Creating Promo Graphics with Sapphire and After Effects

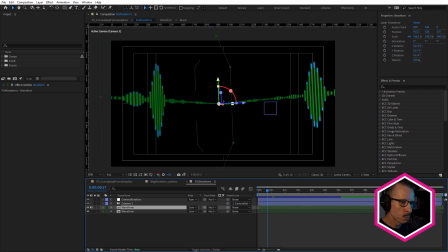[8:18]
And I've also just positioned these waveforms, duplicated and positioned them in 3D space.
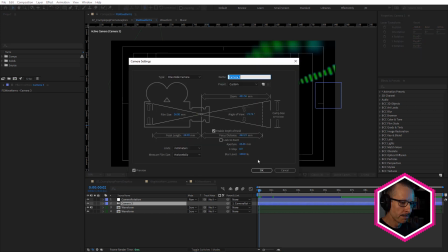[8:25]
Notice how there's also a little bit of blur on that. That's because I have depth of field enabled, which is really nice, especially when it lands about here.
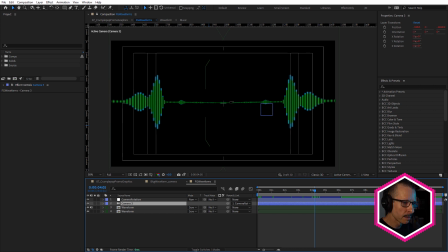[8:34]
You can see how it's blurred in the foreground, a little bit blurred in the background, a little bit sharper around this area here, mainly around where the text sits.
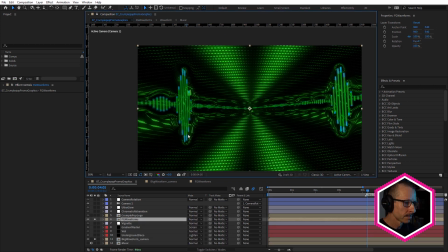[8:46]
Very nice. Okay, so let's just turn that off for a sec.
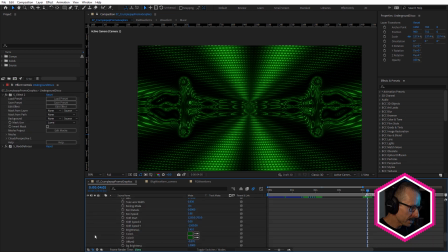[8:52]
Come back down to this layer here. This is called Underground Disco.
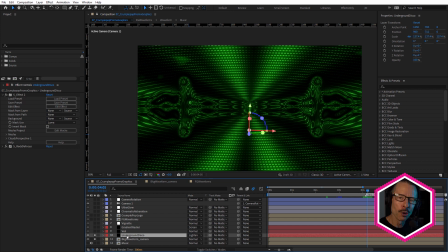[9:00]
And no, there isn't an effect in Sapphire called Underground Disco. This is just the name of a preset that I created. And it's actually Sapphire Cloud's perspective. Let's just solo this.
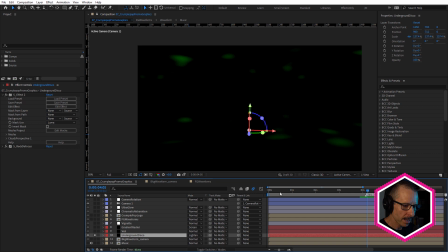[9:12]
It's very subtle. I wanted to add something a little bit extra, something that gave it a bit of depth and a kind of a lighting effect that was kind of perspective-y or had some perspective. And I wasn't sure what I wanted, so I used
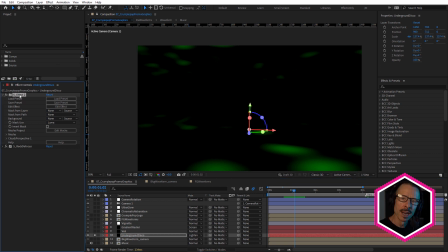[9:30]
S-Effect, which allows me to browse all of the Sapphire presets, and I did a search. Let me just click Load Preset. And if you've watched my previous tip on using S-Effect to browse presets, you'll understand why I'm doing this.
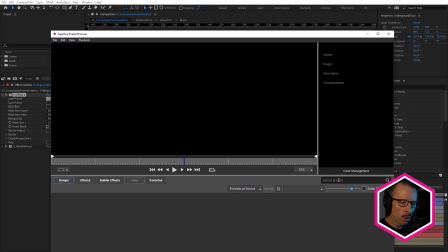[9:43]
If you haven't, let me just explain why. I wasn't sure what I wanted. I knew I wanted to use Sapphire, but I wasn't sure what I needed.
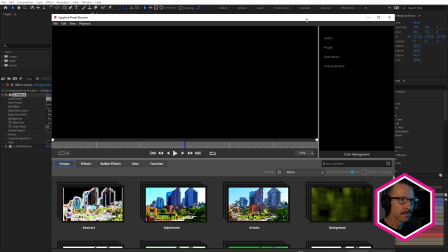[9:51]
So I just came into the preset browser via S-Effect, and I did a search. One way is to just click on background and do a search that way.
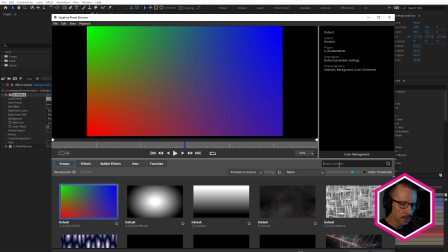[10:03]
Another way is to just type something in. And I knew I'd already created this preset, so I just typed in underground, and there's my preset using S-Cloud's perspective.
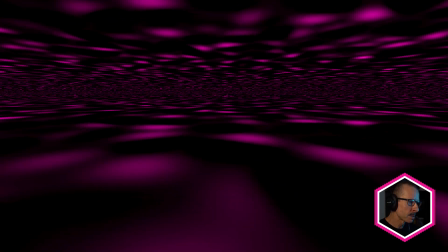[10:14]
And you can see it has that nice perspective look, and it matches the shot quite nicely.
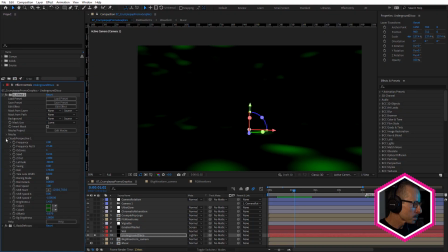[10:19]
What I did was change the color, made that green, and I did apply S-Rack Defocus as well. And I could have put Rack Defocus inside of S-Effect and just had it all inside S-Effect. But I am so used to After Effects and just stacking up effects, it didn't make a lot of difference.
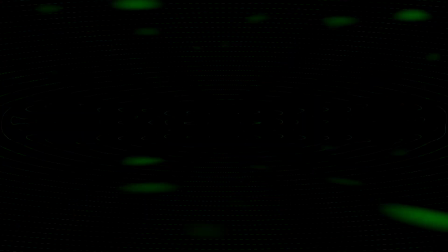[10:36]
And if we just add that to the background waveform, just adds that nice little lighting effect in there.
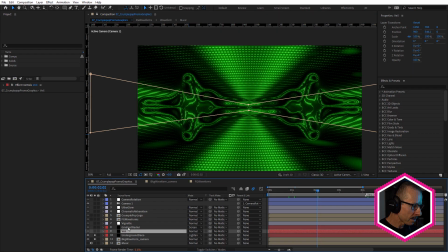[10:42]
Now, above that, I have an After Effects solid. It's a black solid, just with a mask on there, soft feathered mask. Because if I just turn on the text,
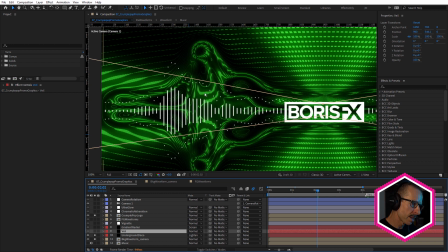[10:54]
you can see that distortion is really adding a lot of detail behind this, and it kind of clashes with it. So just adding a veil in this way just darkens that down.
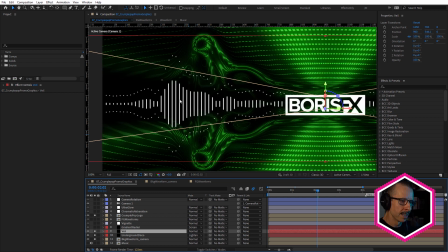[11:05]
It actually adds a bit of depth too, like there's 3D space behind this.
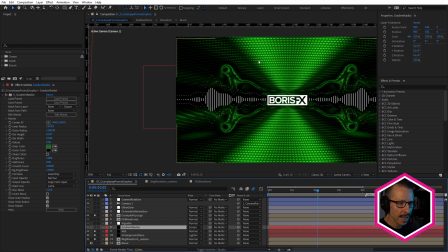[11:12]
Above that, we have Sapphire S Gradient Radial, just to add a nice big blob of color or light in the middle. Here we go, like that. I often use S Gradient Radial in this way to add light to my comps.
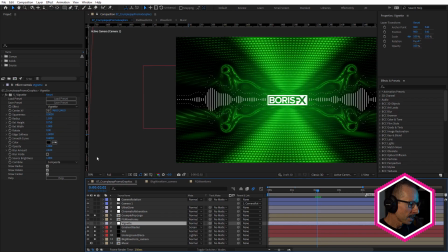[11:27]
Above that, we have S Vignette, a simple vignette effect. I didn't need to look at the presets for this one. Just add some darkness around the outside and also a little bit of blur just by increasing the blur amount.
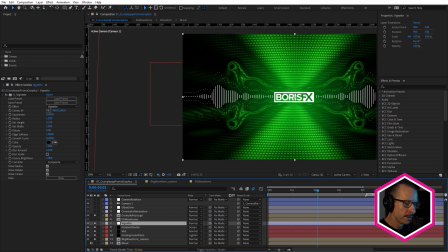[11:41]
It's like that. Obviously, vignettes are great for focusing the attention around the middle of the frame. Here's our foreground waveforms. Very nice. Loving how they're distorting the background. Makes this look really integrated. And we have our Crumplepop logo.
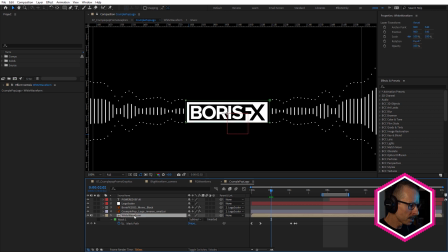[12:01]
Crumplepop logo uses a different waveform.
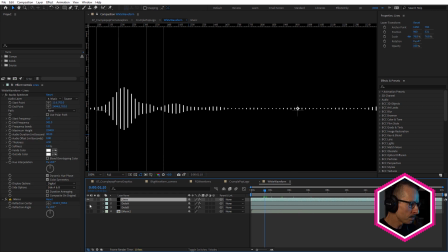[12:07]
There's the lines, one similar to the one we looked at before. I duplicated that and I chose the dots option, analog dots. You can see for this one I have side A, which gives me the top,
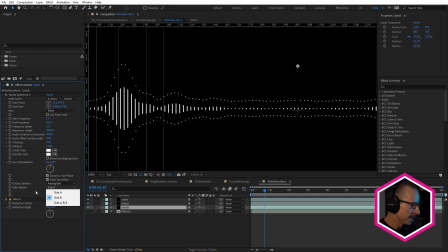[12:19]
and I duplicated it and I chose side B and just grabbed that comp and just sort of just slid it down like that.